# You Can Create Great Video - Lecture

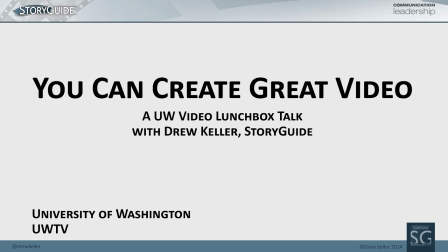1s
Drew has some great tips for us. Some simple yet effective techniques for improving the quality of the video. You have to produce on the fly with ambient surroundings and no tools.
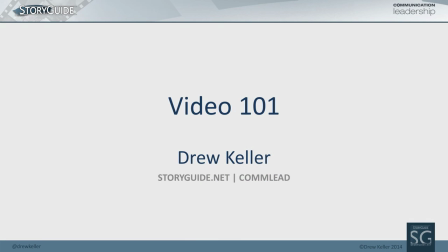17s
Just get it done. This is Guerrilla Video 101 with Drew Keller and I think you're really going to enjoy this. So, we're going to try to go through and give you just some nuts and bolts, some really practical things that you can hopefully facilitate as audio is key, but there are a whole slew of things that you might want to consider. When you're creating content, even if it's just somebody who's an expert in a subject matter and they're just going to be talking on camera, you need to begin to think about how you can augment the idea visually. Most people get lost in the words. They're concentrating on the script. That's what they think of. Video is not radio.
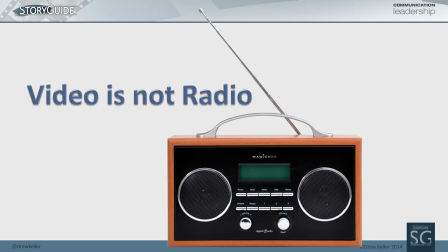61s
You really need to be thinking about how you're going to engage someone.
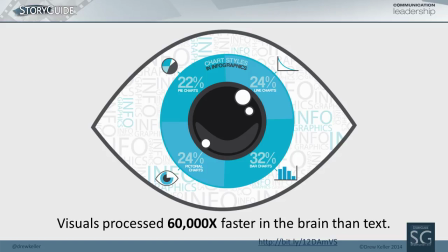65s
The reason why is we get a tremendous amount of the information that we get every day visually.
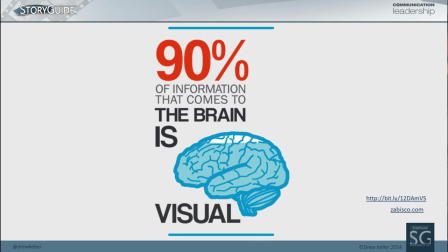71s
We get 90% of the information, the things that we learn, the things that we know through visual stimulus.
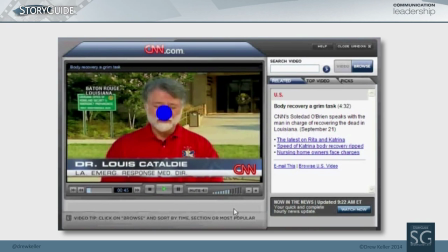76s
And when we do eye tracking studies, when we look at things in terms of how people engage, particularly in a web environment they spend a very small percentage often less than 15% of the time looking at the person because if it's just a talking head they get bored they start looking at controls they start looking at the banner ads all the text everything else you need to be providing stimulus that is more than just
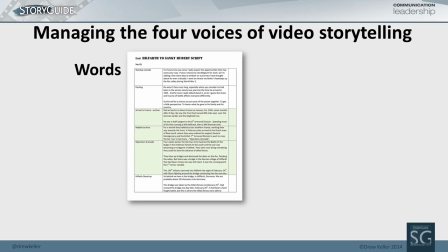102s
the words now certainly when we're storytelling what What we're trying to do is make certain that you're delivering a coherent story. We have all of these different ways that we tell stories, different voices, and the script is certainly part of it.
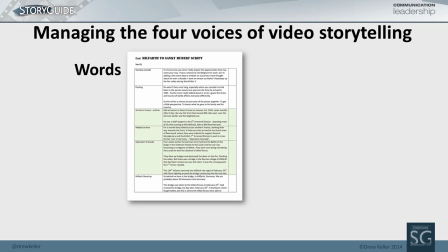118s
It's often your foundation. It's something that gives you structure. But we have another narrative voice that we use, and that's our images.
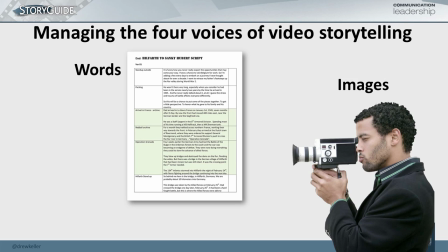125s
You need to think about how your image may augment the story, how it may complement it. sometimes you're telling a narrative visually that doesn't go in lockstep with the script, but gives richer, deeper examination of it. The other voice you have is sound.
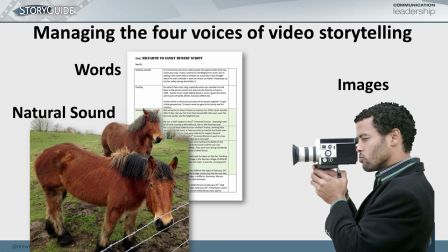144s
You need to think very carefully about all the natural sound that's in an environment. It's a great way to tell a story. Think about the number of times you've maybe seen something on television or in a movie where you hear the sound of the ambulance before you actually see it.
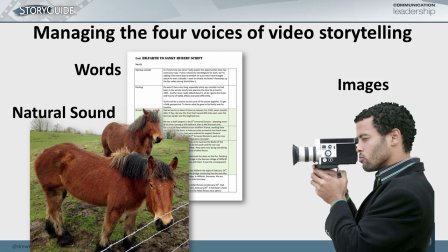158s
It foreshadows that something is going to happen. So the sound of the environment is a really rich part of that narrative.
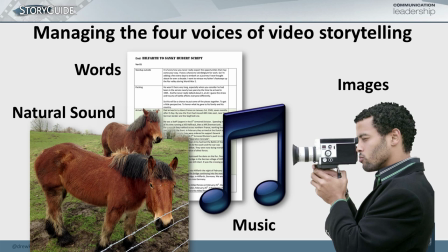165s
And then the last part is often music. So your job as a storyteller is to try to manage these four different voices that you have. And at times they coincide and at times they don't. And that's the fun part of storytelling.
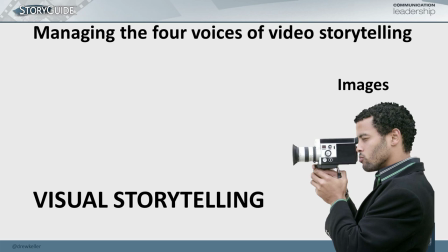179s
It's much more than just thinking of a script. But let's start with the idea of visual storytelling and how you might tell it.
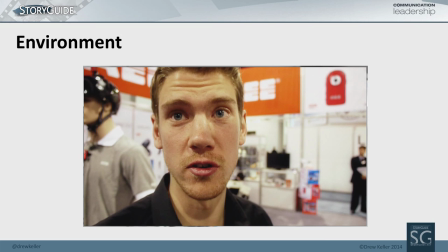186s
One of the things that almost everyone forgets is that the environment is a character in your story. Where you choose to do your interview, where you choose to shoot is critical to the engagement. Putting somebody against a wall is not necessarily a good choice. It's going to frame where someone is, who they are, it gives them credibility, it gives additional information to your viewer.
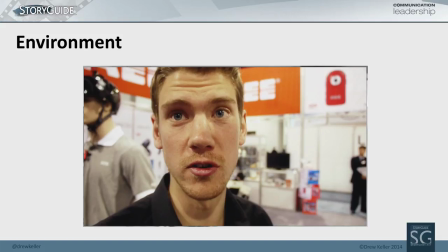212s
For example, any guesses where this guy is? He's a salesman. What's he talking about? Anybody have any guesses? Lights. It's a good guess. It's definitely athletics. He's talking about action cameras. And I'm at a conference. You know, cameras you mount on helmets or handlebars like GoPros and those sorts of things.
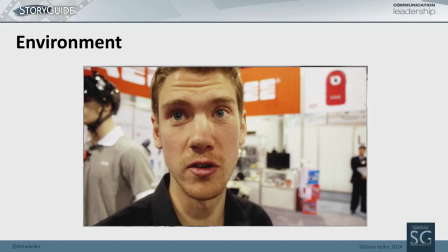232s
Now, I could have done this interview. We're at a trade show. I certainly could have done this interview against one of the white walls in the background. I mean, a lot of people are like, well, let's go someplace that's neutral. The advantage of shooting it in this environment is it gives them credibility. Oh, look at all the stuff that's in the background. Oh, we must be an expert.